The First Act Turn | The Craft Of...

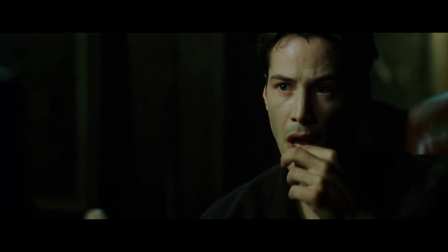4:04 However, there are times when your protagonist can make a decision that serves as the first act turn, but without the deliberate intention of entering a new world.
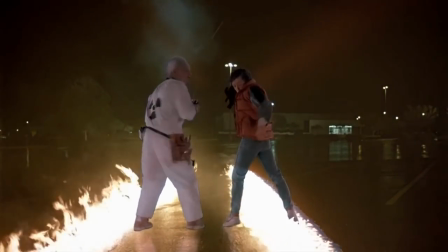4:12 In Back to the Future, while checking out his friend Doc Brown's DeLorean time machine, Marty McFly and Doc are attacked by Libyan terrorists.
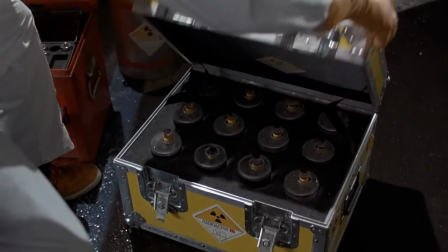4:19 Quick aside, I always forget that a major plot point in this film is literally Doc stealing plutonium from and getting gunned down by legit terrorists.
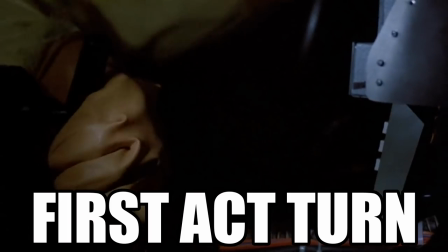4:28 I saw this movie when I was six. Marty attempts to escape by taking off in the DeLorean,
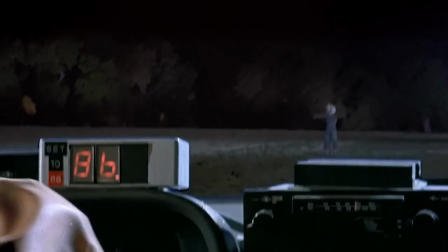4:32 which results in him getting sent to the year 1955. another quite literal example of our protagonist entering a new world.
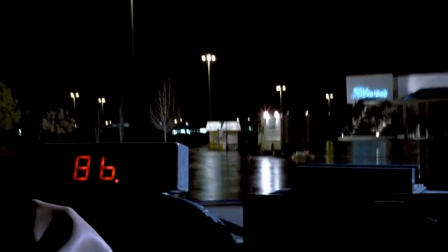4:40 So in this case, Marty reacts to the inciting incident, the terrorists attacking, by taking off in the DeLorean, which sends him to 1955, the first Act Terran.
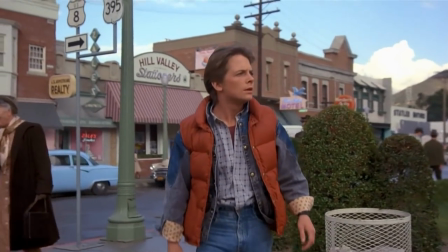4:49 But of course, Marty didn't mean to get sent back to 1955,
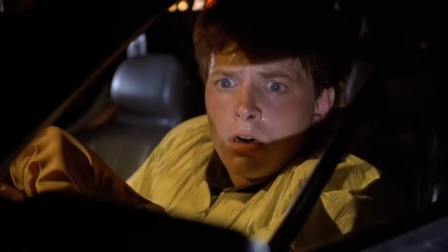4:52 as him taking off wasn't even that much of a choice, more of a reaction to not wanting to get riddled with bullets.
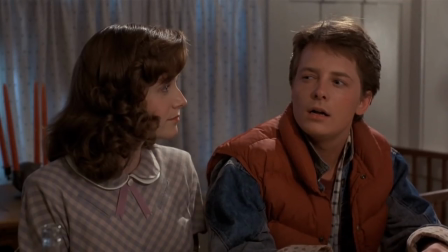4:58 It was a decisive action, and the end result was consequential, but not deliberate. But despite how different these two choices are framed,
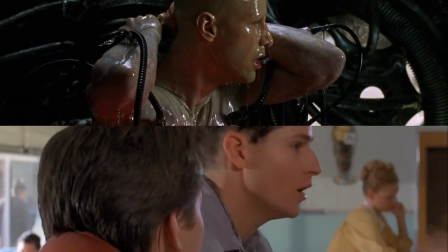5:06 they both result in the character entering their new world, thus fitting the criteria of the first act turn.
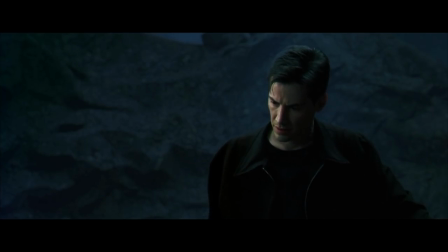5:12 Something also to note is how each film does or does not imply the goals and stakes of the story.
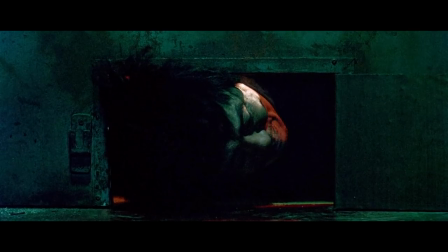5:17 Last episode, I spoke of how an old boy, while the inciting incident, Odeisu being kidnapped and imprisoned,
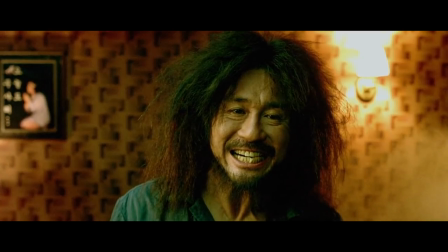5:22 doesn't explicitly set up the character's overall story goal, it does so implicitly.
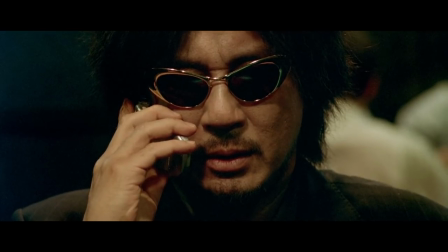5:27 Obviously, like Dae-Soo, the audience is immediately curious as to who imprisoned him and why,
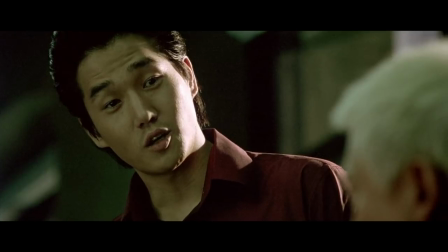5:32 which is later established as Dae-Soo's main goal come the first act turn.
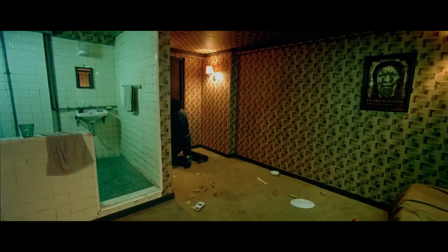5:36 It implicitly establishes the protagonist's main goal as early as 6 or 7 minutes into the film.
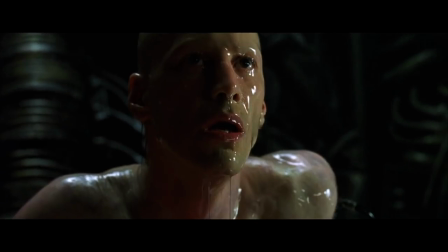5:42 The Matrix does this as well. When Neo awakens, obviously the audience is like, what the ever-loving fuck?
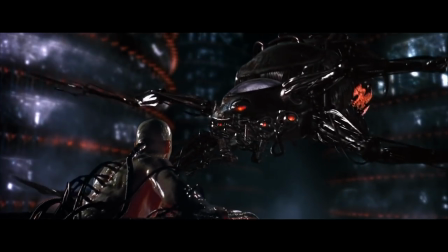5:47 But also, we can immediately sense that, okay, judging by the reveal of this drone on steroids,
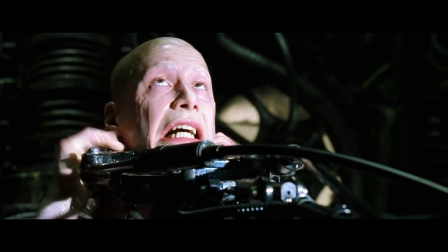5:52 we are probably looking at a man vs. machine setup, and we're gonna have to kick some binary booty.
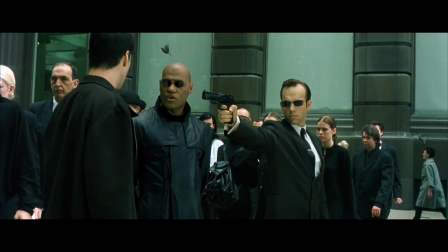5:57 Which is later established explicitly when Morpheus gives Neo the 411 of what's going on,
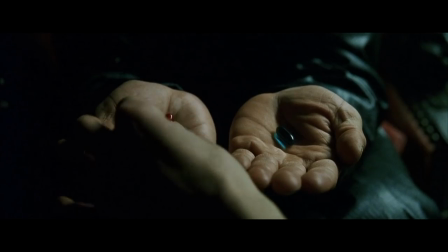6:02 and informs him, unfortunately, this is all real, and that pill he took wasn't an incredibly potent dose of LSD.
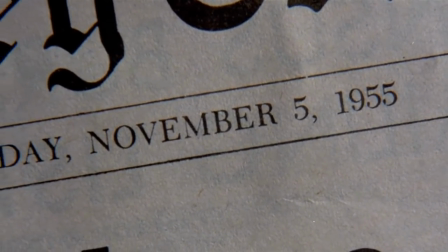6:09 And Back to the Future does this too. When Marty arrives in 1955, we don't know right away that he will prevent his parents from meeting, thus needing to rectify this,
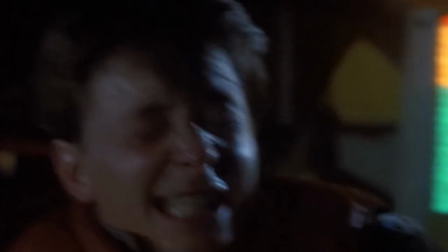6:17 and ensuring his own existence. but even so, we obviously know his overall goal will of course be to get back to 1985.
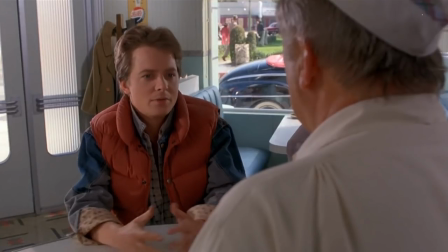6:24 This isn't something we need Mario to say directly to the camera or anything. The audience is simply able to ascertain this without explanation.
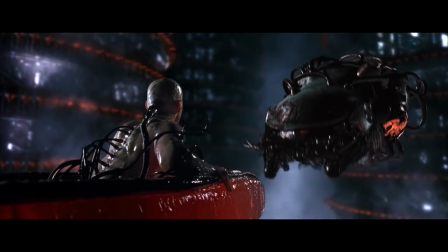6:31 In these cases, while keeping us guessing in terms of where the story is going,
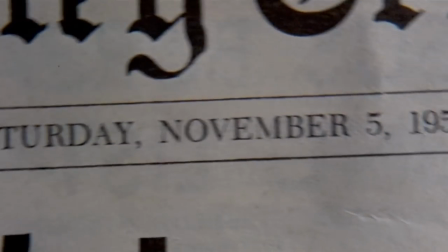6:35 the films implicitly demonstrate the general parameters of the story before they are explicitly established.
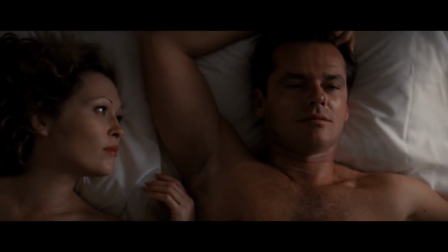6:41 You can use implicit writing as a useful tool to not have to spoon-feed exposition to the audience and allowed them to put together what is going on.
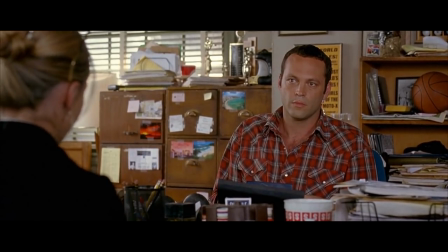6:50 For example, in Dodgeball, the inciting incident spells out the entire scope of the plot.
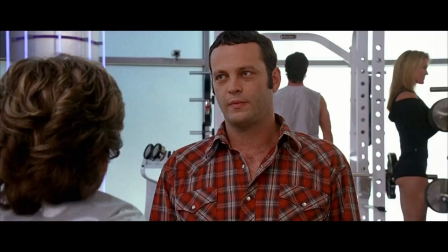6:55 Pierre needs $50,000, the goal, and 30 days, the time constraint, or he will lose his gym, the stakes.
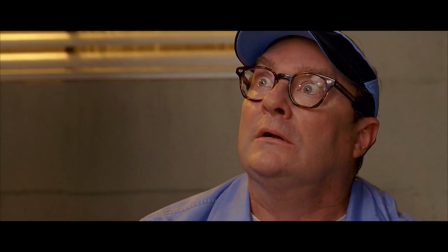7:01 In the first act turn, the boys deciding to play dodgeball to win the 50k is also pretty damn clear.
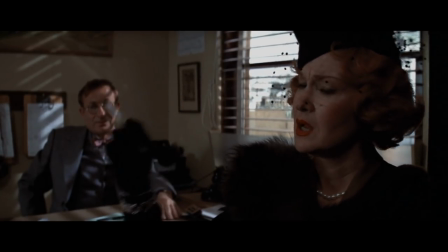7:07 But in Chinatown, the inciting incident is when the fake Miss Mulray asks Giddies to discover if Hollis is having an affair.
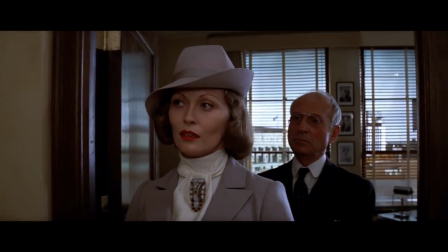7:13 But later we learn she wasn't the real Mrs. Mulray, Thus, the film retroactively changes the nature of the inciting incident.
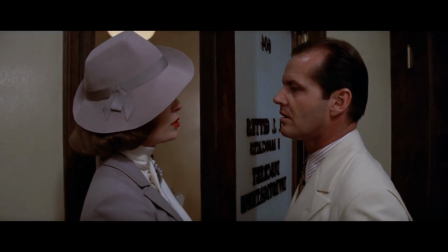7:20 We don't understand its true significance until later in the film. And then the first act turn is when Gideas decides to discover who hired the fake Mrs. Mulray.
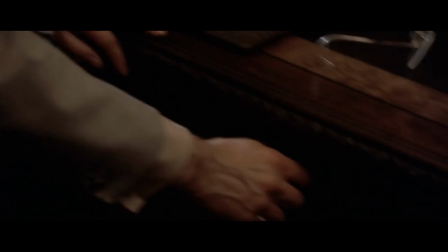7:28 However, there is never a scene where Gideas talks with his homies and is like, I'm going to find out who did this.
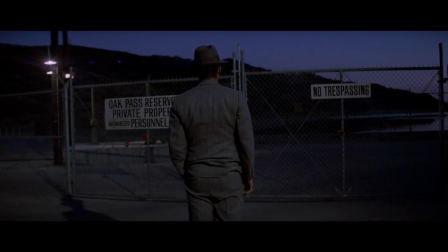7:33 But when we see Gideas start to poke around into Hollis' business affairs, we are able to ascertain what it is he is trying to do, establishing his goal.
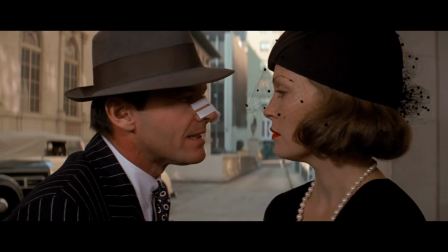7:41 We don't see him vocalize or make this decision. It is evident in his actions.
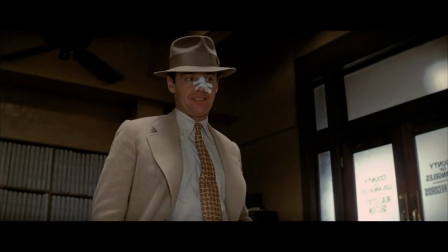7:46 Chinatown also does this in terms of establishing the stakes, at least initially, for Giddies.
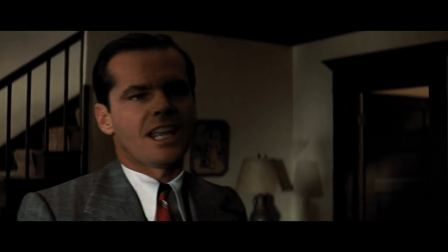7:51 Considering we know that Giddies can at any point go home and forget about what happened to Hollis, as he puts it, let sleeping dogs lie,
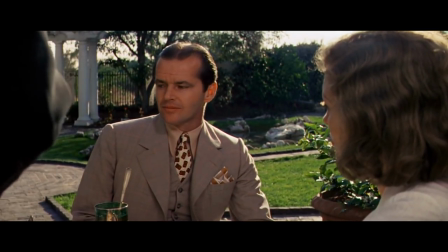7:58 the fact that he is adamant to discover the truth communicates to the audience that the stakes in this case are far more personal.
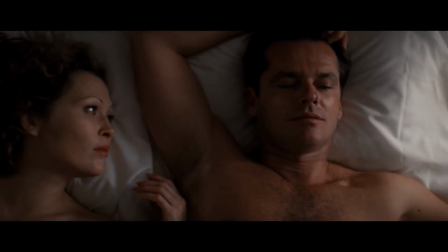8:05 Which, as we learn later in the film, is indeed the case.